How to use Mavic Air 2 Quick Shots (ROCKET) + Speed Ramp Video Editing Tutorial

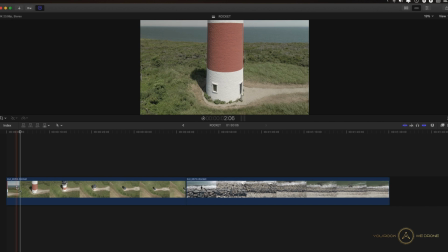[4:24]
So then again, I'll find the first maybe 2 or 3 seconds, and I press Shift B on my keyboard to bring up the speed ramping blade tool. You can also go in here and choose the blade speed menu item, but Shift B on your keyboard is much easier.
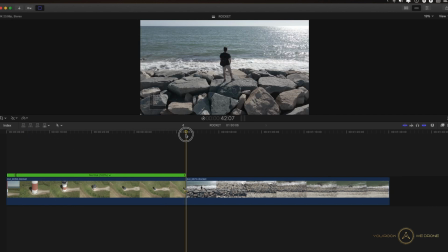[4:43]
And then I go all the way to the end just to see how long the clip is. So this is 42:07. You can see that right here. So I usually take a look at that, and then I go back maybe 2 seconds,
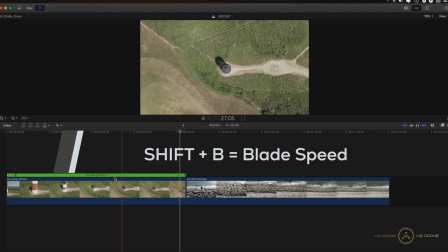[4:59]
something like that, and press Shift B again. And now the part in the middle, you really want to speed it up.
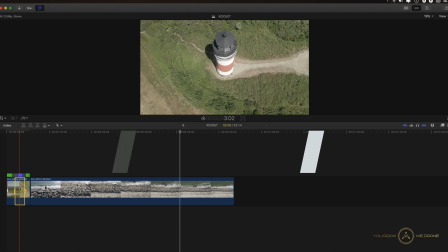[5:06]
So you can start with just 20x, and again I'm pressing Shift Z on my keyboard just to zoom in a little bit,
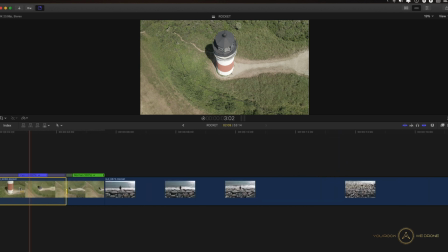[5:14]
and that's not enough, so I'm hitting Command plus, just so that we can focus on our first clip here.
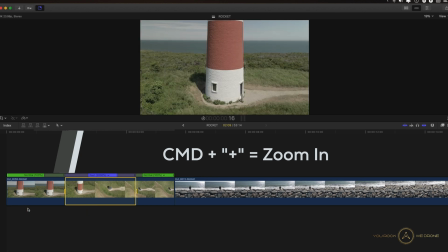[5:20]
So if we play this back,
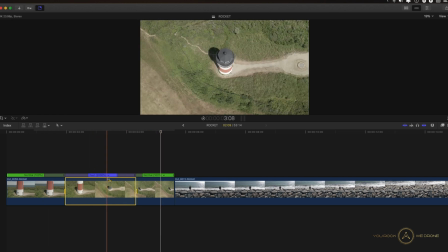[5:25]
it looks cool, but it's still quite slow. So this is the fastest option you have in here. So then you just go over to custom and then you can type any value you want.
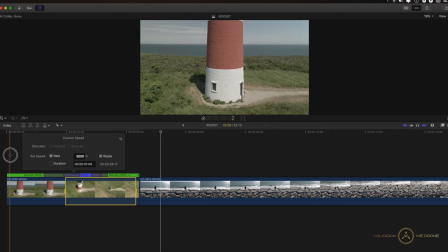[5:36]
So if we tried 5,000 and we played this back,
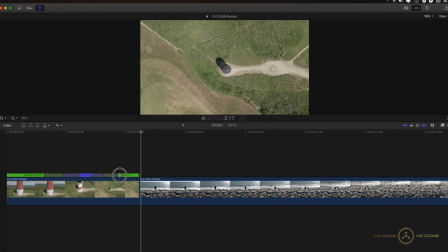[5:44]
that looks much cooler. And then you can also drag these little handles here to more smoothly go in and out of the speed ramp. So if we do this, you can see the speed ramp slowly starts already, and that's quite nice.
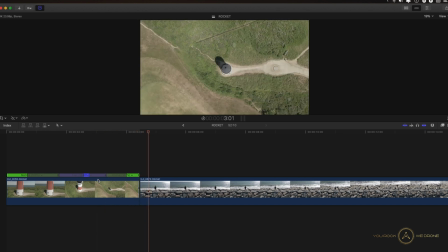[6:04]
And if I'm not happy with how long it is at the end, because this is quite short, you can always double click here, edit the source frame, and then you really want to zoom in for this, and then just move it to the left a little bit, and you can see as I do this, the clip grows.
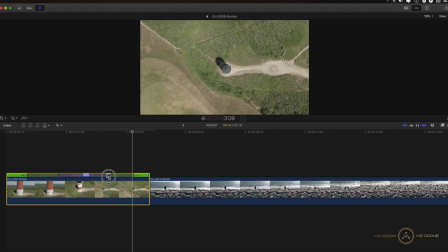[6:24]
That's maybe a little bit too far. Maybe something like this. Double click again to make it go away. Play this back one more time. That looks quite nice.
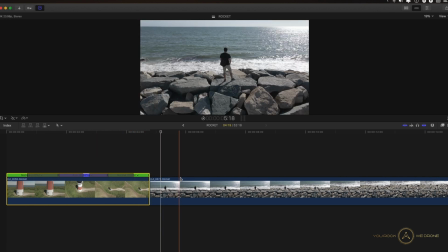[6:36]
And then the second clip we have here is just me standing on those rocks,
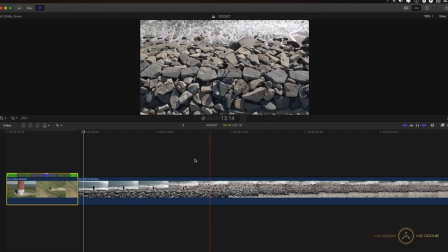[6:42]
and then it's also going into the rocket mode.
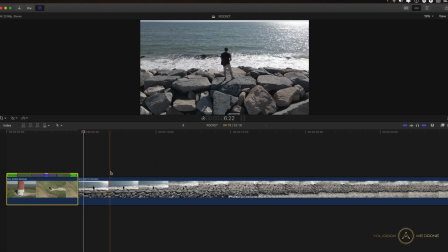[6:46]
And with this shot, I may not even want to cut off the first couple of seconds, just because there's stuff to look at here. There's those rocks, the waves are crashing, I'm standing in the middle of it.
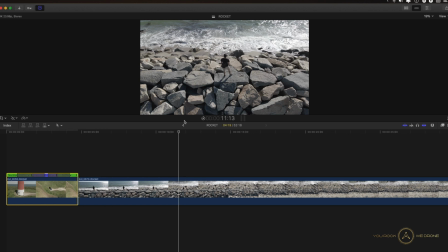[6:59]
So this is a neat looking shot by itself, so it's not too boring. So maybe we will go up until here, and well, maybe even a little bit further,
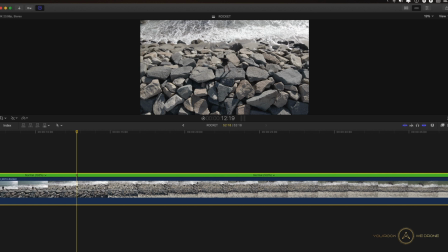[7:15]
and we do a Shift B, and then let's zoom out by pressing Command minus.
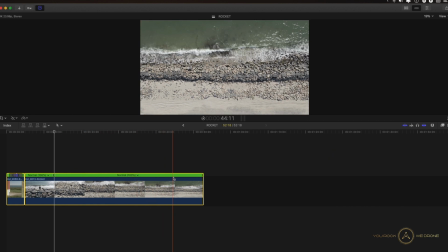[7:21]
And then we go all the way to the end, and you can see here there's the waves crashing, which is a really cool effect. So maybe where these waves crash, like somewhere here.
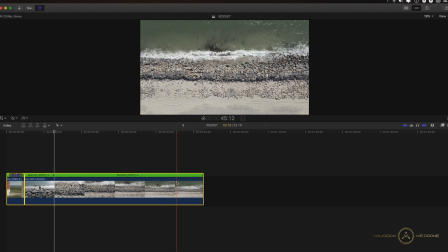[7:38]
So this is where I want the speed ramp to stop and then go back into normal. So, and for this effect, I'm gonna go really crazy here and do 8,000.
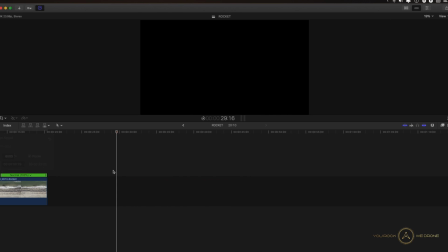[7:52]
Okay, I'm gonna do 8,000. I'm just gonna see how that looks like.
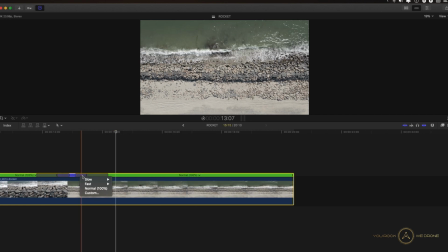[8:02]
And I'm doing 8,000 simply because if you just did
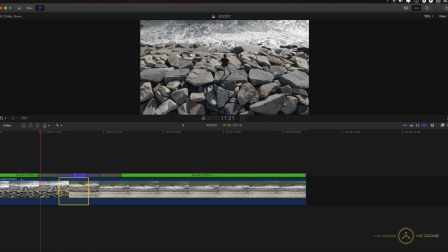[8:09]
4,000, since there's so much movement in the shot,
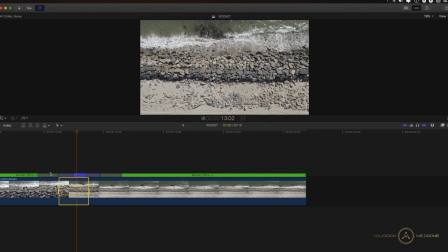[8:13]
you'll see how the waves go back and forth really in a really jerky movement. It just doesn't look nice or cinematic or smooth at all. It looks weird. So you want to go really fast.